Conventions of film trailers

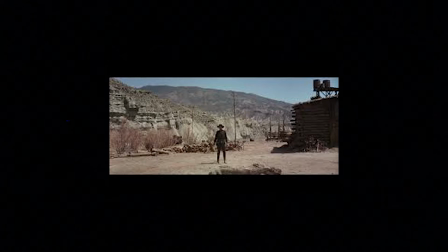244s
Another shot is long shots, and these are used to show the dramatic scenes, and the extra long shots are used to show locations of the film, so the audience get an idea of where it is set and what parts are going to be dramatic. You know, having the whole picture in the scene, you can see what's happening.
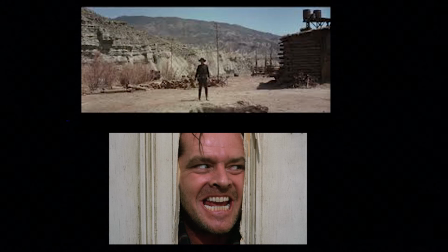264s
These are used to help with the narrative when there isn't time to explain what's happening, especially in a trailer, as they're very short. So they're very short. You can see the close-ups showing motion, long shots to show the dramatic scenes, the action, the fast-paced,
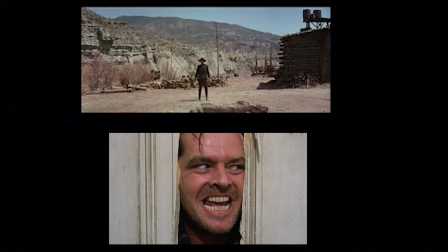280s
action-packed scenes, and the extra long shots so you know the location. You can have an idea of where it might be set.
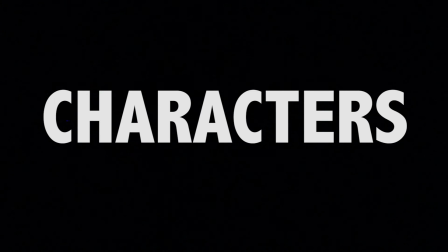288s
The last feature of a trailer is the characters, and this is probably the most important.
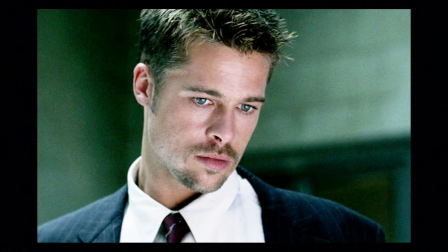294s
Characters are very important in trailers as it is important that the audience can connect and relate to the character. So having a character that's maybe similar sort of age,
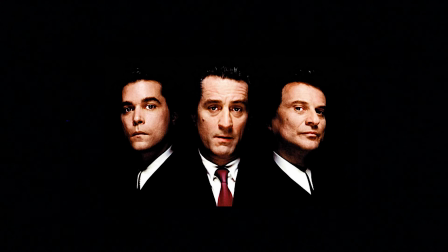307s
the audience can relate to the characters. It's also important to feature the main characters, as the audience can see who is in the film,
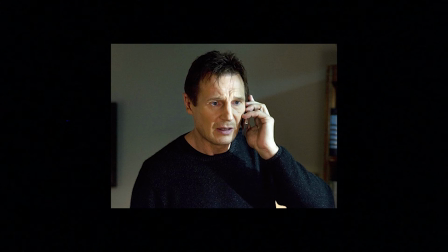316s
and this will attract the audience as if it's someone well known and famous, and the audience are more likely to go and watch the film. So if they see a character or an actor that they know, they are more likely to go and watch the film.
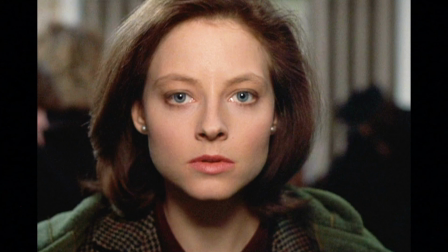333s
Also, depending on the target audience, it's important to get the characters right. For example, if there is a young female playing as a main character, this will relate to young girls watching the trailer and will make them want to watch the film.
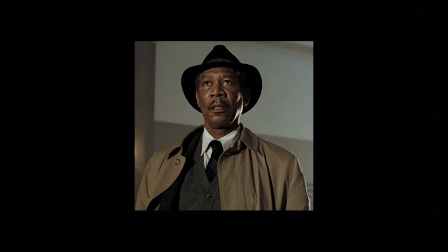345s
So depending on who the main character is, this will kind of set the target audience of who's going to watch the film.